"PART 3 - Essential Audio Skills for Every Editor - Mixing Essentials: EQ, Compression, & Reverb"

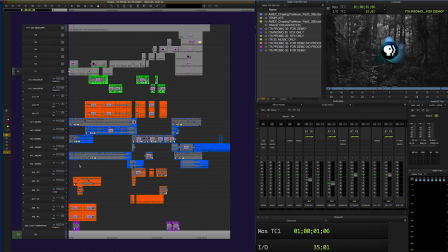So if I'm working on a bigger spot than this, like a trailer, I usually might set up a couple of generic reverbs, small, medium, large, or short, medium, and long. But in a spot like this, I'm not using a huge amount of them.
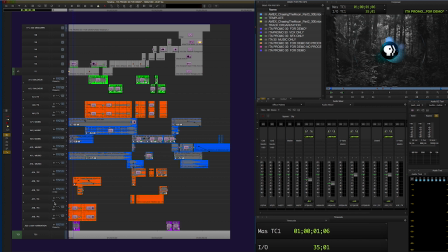So I have 3 on here, and these are more like ambient reverbs on these tracks. So this one is 1 second large ambient reverb. I'm only using 23% of it on the track. So I'm isolated to these 2 effects.
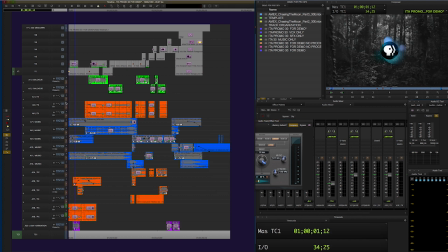So in here, we have the sound effects from the documentary. Okay, so you've got the insects and then some walla and some space. But at the top, I really wanted you to feel the size of the jungle.
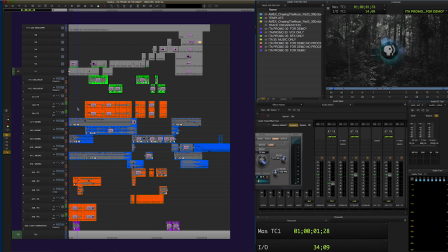And one way of doing that is to have something that echoes, right? I got a couple of sound effects from Sound Effects Library, and I've got this with no reverb on it.
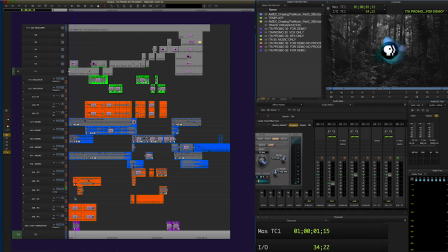In order to echo, you have to have a discrete sound that stops. In order to feel the echo, you need that sound to kind of stop, like if it's a punch or a drum hit or something like the smack of some object hitting some other object.
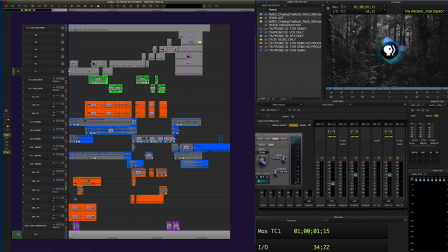You have that one discrete sound, and then it echoes out into time and space. So I got this animal sound. It's not too big of a sound, you know. It would be, if it was, say, a church, it would be a little bit too much.
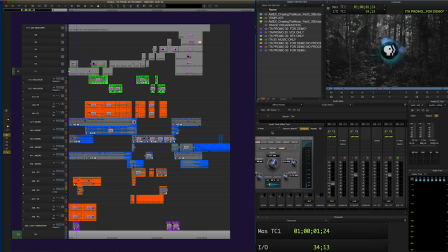You know, that's not what it sounds like, you know, because in an outdoor space like this, the reverb is going to get absorbed by all the trees fairly quickly. So ambient, large, 1 second was about where I found it. I felt like it needed it, or I felt this like hit the mark.
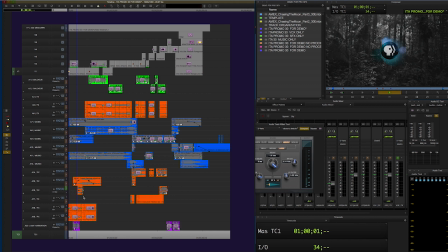So I run that on the channel, and that gives us, you know, that.
On American Experience.
What Roosevelt wanted was, You know, so you feel the space.
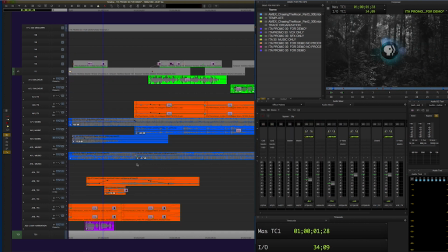Now, there's an order of processing in the Avid. On your channels, you have clip gain, and then you have volume gain. they're two mixers, and they're represented here as clip and auto.
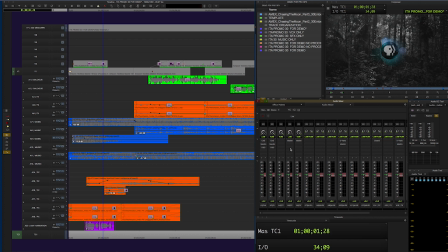Live is for recording the volume, the automation gain in real time right on the mixer here or through an outboard piece of gear. So clip is pre-effects in terms of the inserts, and automation is post-effects.
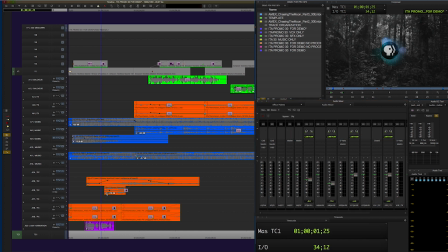So adjusting the clip gain into a reverb is going to give you more of the echo. So what I do is I usually have something echo out. I find the point where I want it to echo, say it's on this second bird call or animal call,
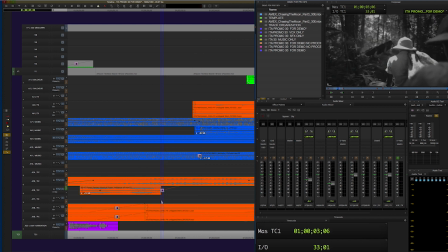and I just put an add edit there and a dissolve into filler.
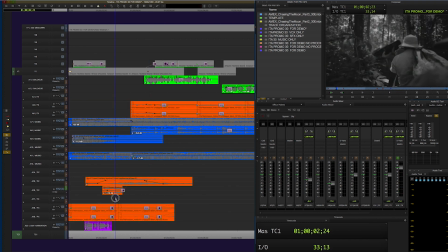That creates the echo because the sound is basically cut off, and that's feeding into the reverb.
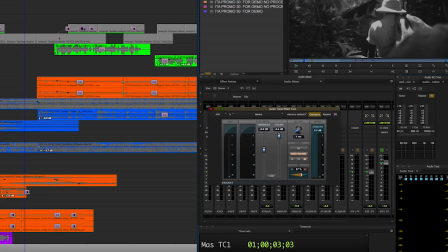To accentuate the envelope of the reverb, I compress it. You know, if I compress this even more, it's going to carry that tail out longer. It's also going to raise the level of this as well.
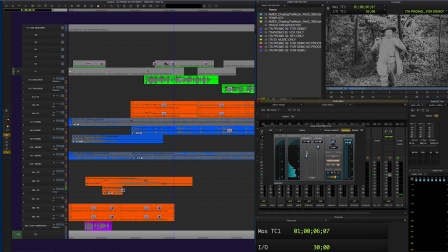So this is something that would be nice to be able to automate in the Avid, because that's how I do it in Pro Tools. But in here, it's a balance between the clip level. If you want to have something come out to a particular time, I have an example of that down here.
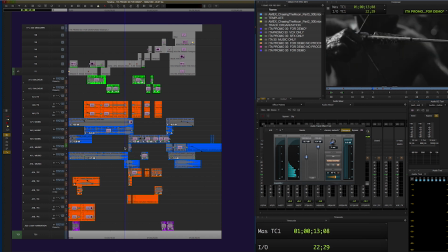So if you want the reverb tail to, here's a reverb that basically I used on this track here, full wet, and it's 33 seconds, large haul.